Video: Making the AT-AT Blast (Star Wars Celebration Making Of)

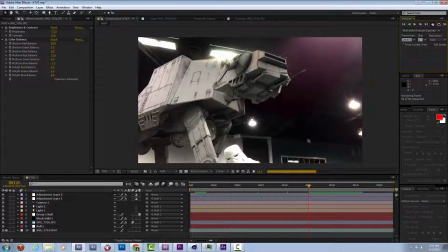Just put in really basically just some black abstract ceiling photography back there.
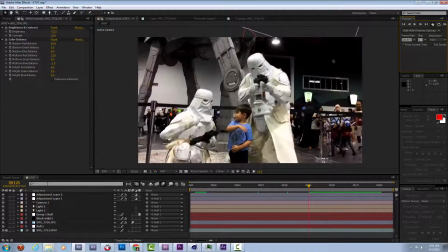So I think I'd like him to look a little bit more toward camera when he does this. So let's play with his rotation settings again.
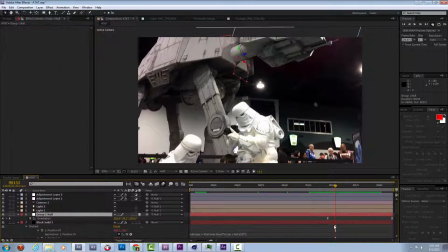Whoops, that's actually on the null, I mean.
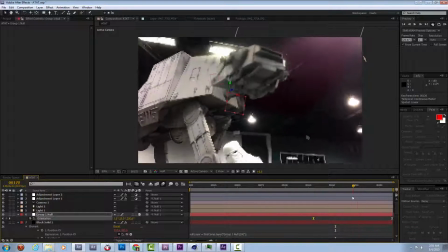Let's have him start turning his head earlier, and then right at the end, let's have him look down.
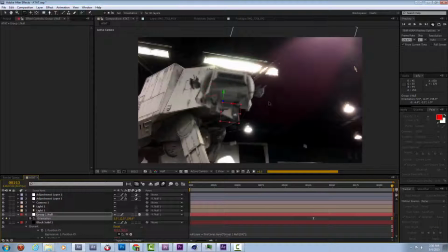Yeah, a little more toward camera. That's great.
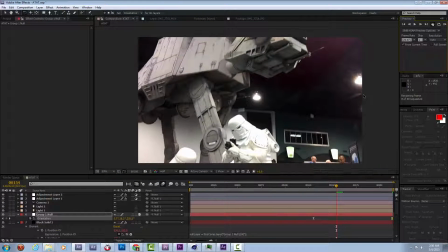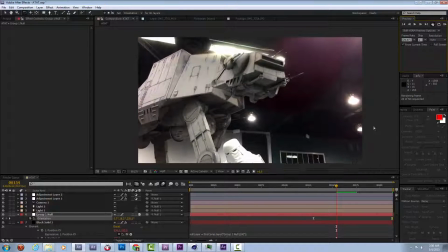So that all feels really good to me. I'm going to try to correct this little pop with this lighting up here in the top corner
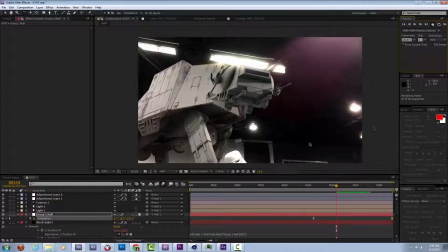by adding in a solid that just kind of functions as a giant
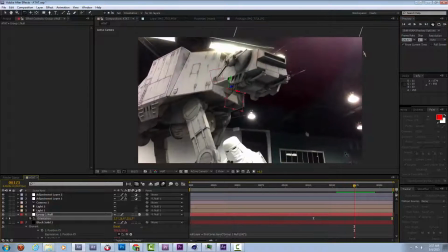grad, really. I'm just going to create a quick mask, feather the crap out of it, make it, let's try add.
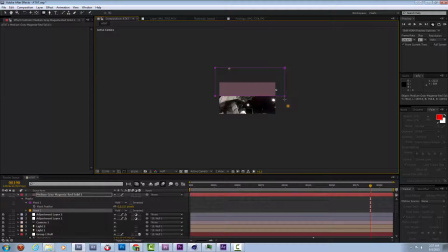Just put it up here. It just looks like a little bit of glow coming from the ceiling and all these lights. Let's adjust that. Adding in a little teeny bit of noise always helps. Great.
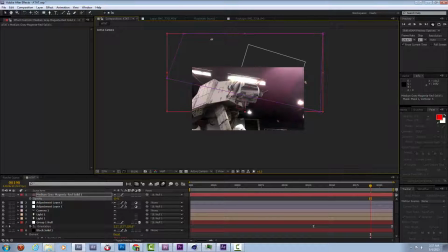Now it feels like maybe there's some just glow from the general hot lights up by the ceiling,
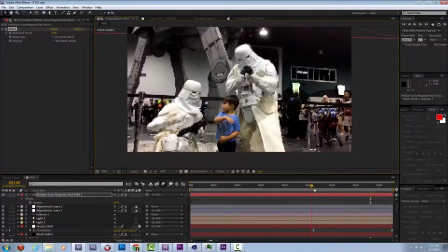and that'll kind of blend all of our colors and everything together. It's always nice to have something behind, something in front to really marry stuff to your scene.
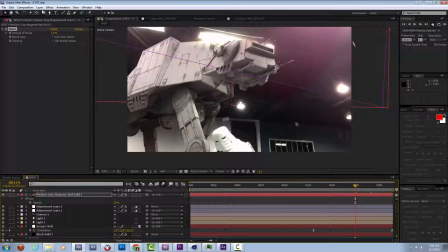Yeah, I can dig it. Next thing we're going to do is add some laser blasts, kind of as the walker's looking around.
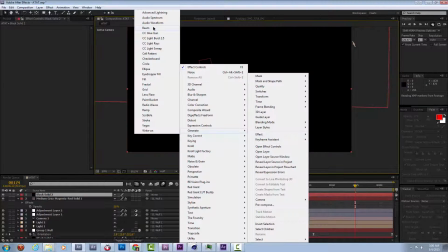I'll start with a black solid and add a beam effect.
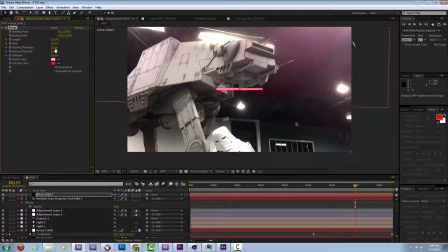I'm going to make the thickness of the beam a lot more.
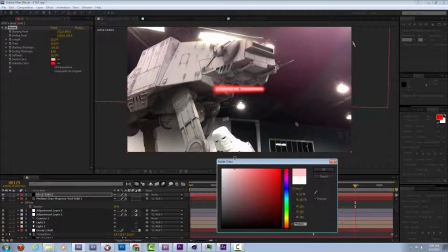And as I recall, AT-AT blasts are kind of reddish. I'm going to make them additive, and I'm just going to do something really simple. These beam settings are really easy.
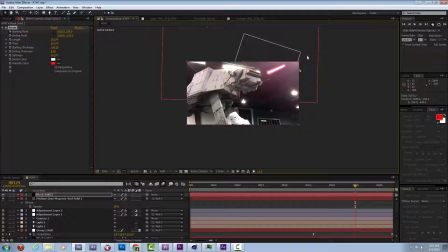You can just set a point for the start and then set a point for the end. I'm going to make it kind of forward and off camera a little bit. And this time slider here slides the laser beam back and forth between those 2 points. And really the laser blast should only be 2 or 3 frames.
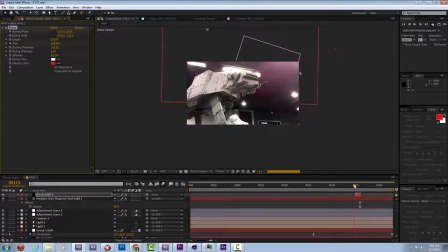So I can set a key for the time there, skip a few frames forward and change the time all the way to 100. A little trick is to try to trim your layer down. You can do that using the Alt bracket and Alt end bracket to set, but
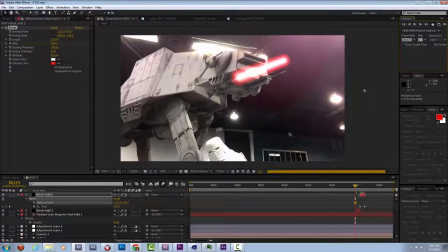even when these laser blasts are on 100% of their time, they show up as little dots, so I like to just trim the layer off as soon as it's done.
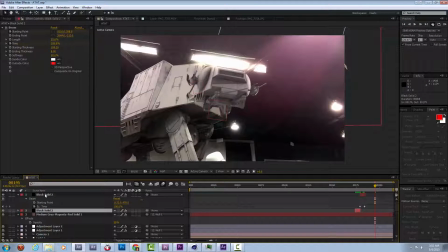And I can just make a bunch of duplicates of this, and all I need to change is the starting and ending point, actually.
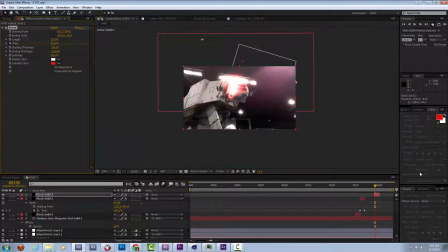See? They're very, very, very quick. This one I'm going to make the ending thickness really big, as if it was coming toward camera. Boom. See? Kind of cool.
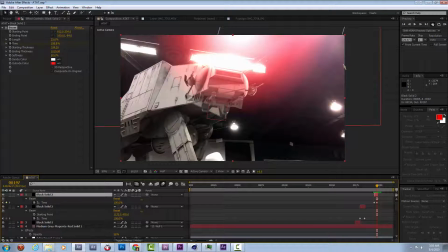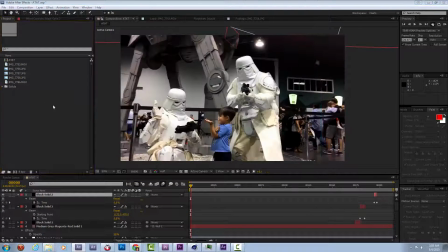I'm going to enhance that a little bit by bringing in some stock footage.
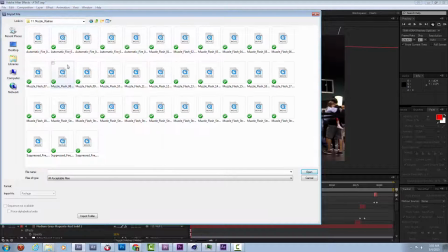Let's go back to Action Essentials, muzzle flashes maybe. I'll just bring in a random sampling of them.
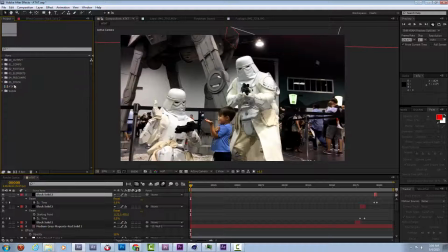I'm going to run my create folder script again, reorganize everything here.
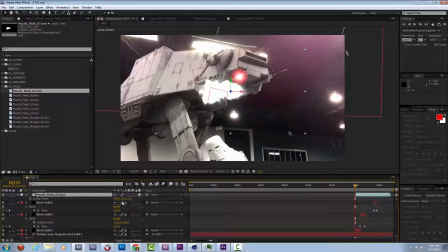And then let's flip through and kind of see what these different muzzle flashes look like.
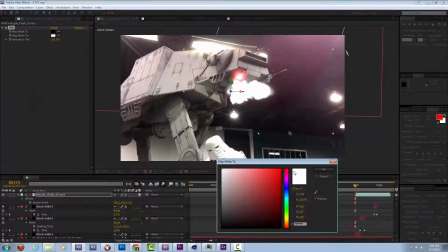They'll be really great if I can kind of tone them to kind of match the laser blasts a teeny bit.
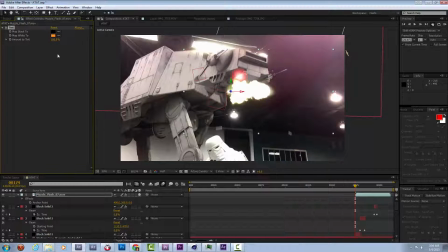Probably make them additive. And that'll just give a nice bit of... Hey everyone, sorry my recording dropped out for this little bit.
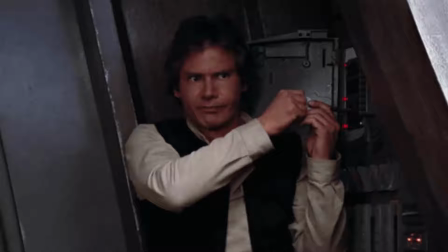All you will miss is that I realized the layer was reacting to the two lights that I had put in the scene. So I used the shortcut AA, which is A to A real quick, reveals the 3D properties of the layer, and I can turn off the accepts lights.
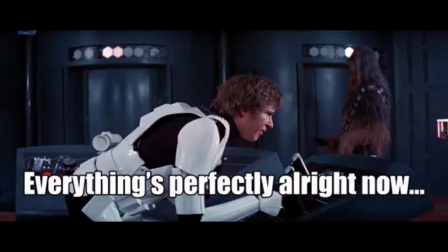That way it'll just stay its true colors no matter what lights are shining on it. Anyway, back to the program.
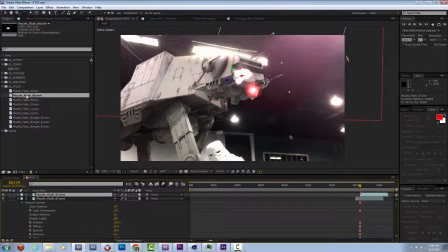Alright, so I'm going to take a duplicate of this muzzle flash and kind of just put it right here where this other one is.
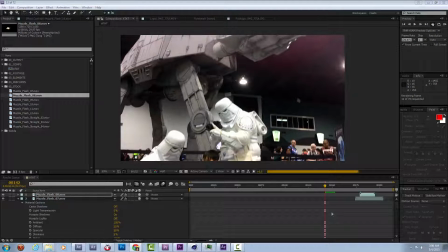Run that through. I think this will look pretty good.
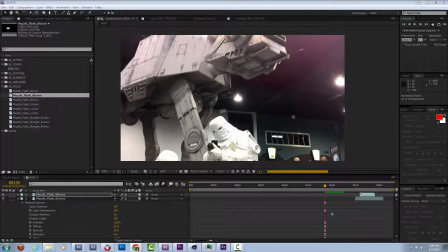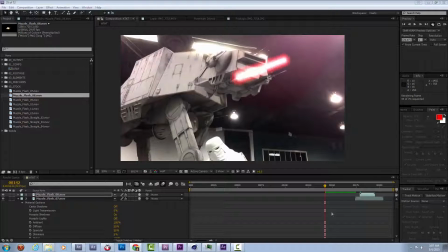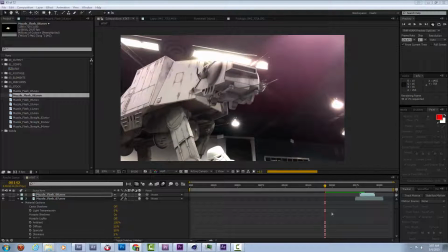Bam, bam.
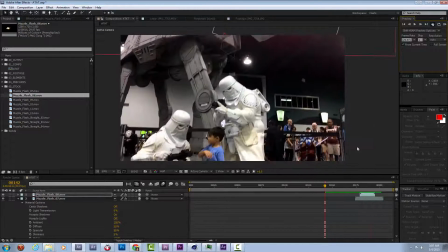Excellent. Now as I watch through here, I realize that these guys are drifting a teeny bit.
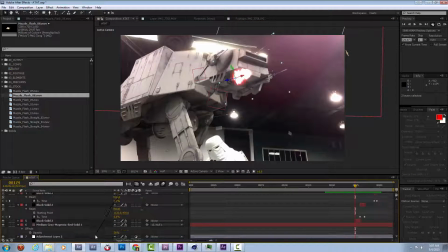So I should actually attach both of these layers to the original null that's driving all of this stuff.
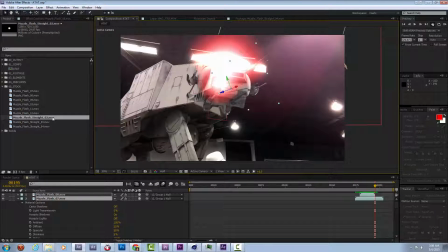And help a little bit. I'm going to look for a front on blast so I can put it on this last toward camera 1. Change it to add. Let's see, there we go. Let's flip through this a little bit.
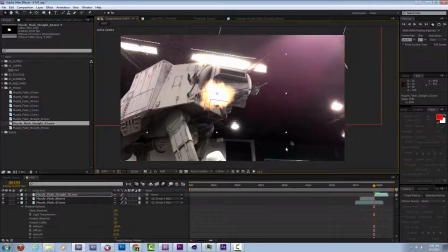Bam. Leaves a little bit of smoke and looks like a nice blast right there. It can be a little bit bigger, a little dangerous.
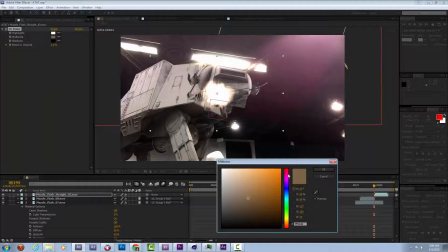I'm going to tone it to match these laser blasts, kind of a red.
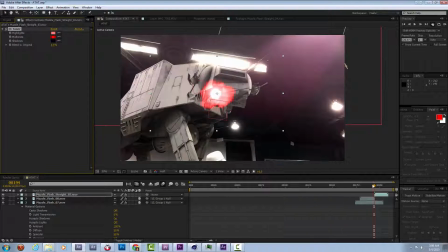It's a little hot, so I'm going to tone down the white even, since it's getting added to the laser blast anyway. Great. Now that smoke kind of drifts with the camera too, the one that's coming off those first lasers.
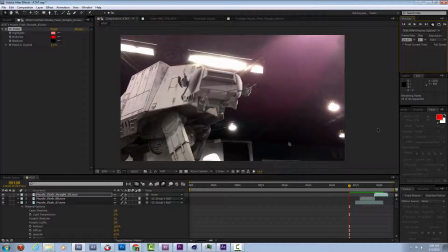And that third blast comes right at camera. I am happy with that. Great.
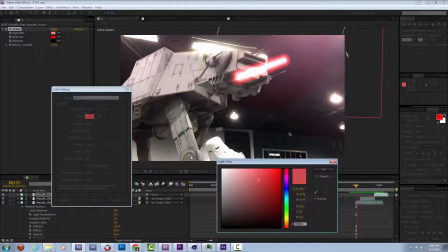Now I'm going to create a little light that kind of matches the laser color.
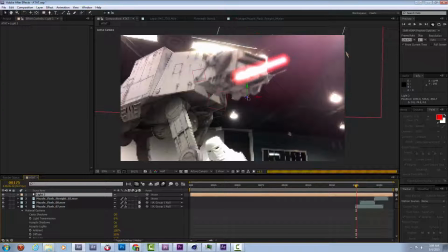And I'm going to use it to enhance the moments where the lasers blast. So I'm going to place it right under this AT-AT's head. And then, see, that kind of lights up the whole bottom of his chin. I guess that's his chin.
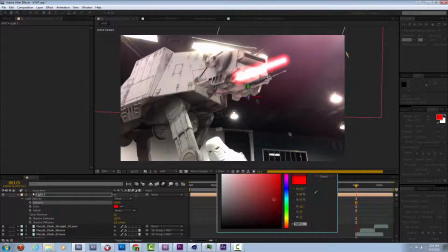I'm actually going to use it as a spotlight instead of this point light. In a way I can aim it right here. And I can press F11 to jump to a custom view where I can see the side. Kind of rotate the camera around to make sure that my light is in fact in the right spot, kind of right under his chin and casting up onto him.
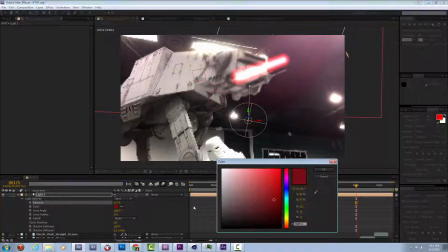Seems about right. And now I can take this intensity level and just create some keys.
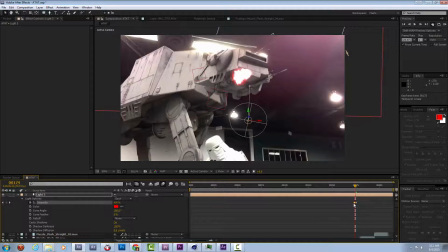So right as the laser blasts hit, it'll kind of light up his chin, but right before that I'll have it at 0. And then just a few frames later I'll have it dial back. Play with this angle a little bit. There we go.
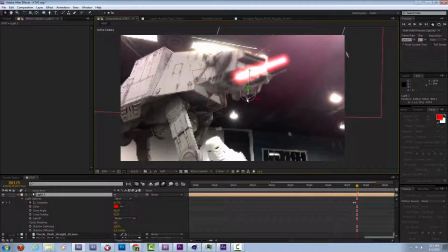Anyway, what was I saying? We'll dial back this intensity down to 0 as soon as the laser blast disappears, which should be in just a moment here.
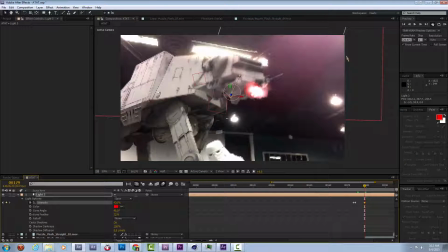And there we go. So by now that laser blast is gone. That should be back at 0. And then just a moment later that second laser blast goes off, so this intensity could come back up. And I think you folks get the idea.
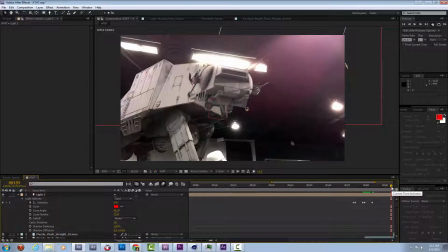I'm also thinking that a way to tie all of these elements together would be to have kind of a lens flare that covers everything.
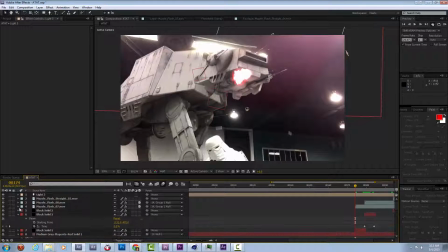So minimize all this stuff, and I'll create a solid on top.
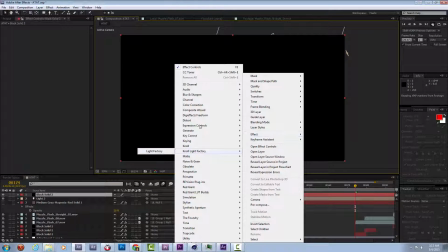I'm going to make it black, and I'm going to apply null light factory to it.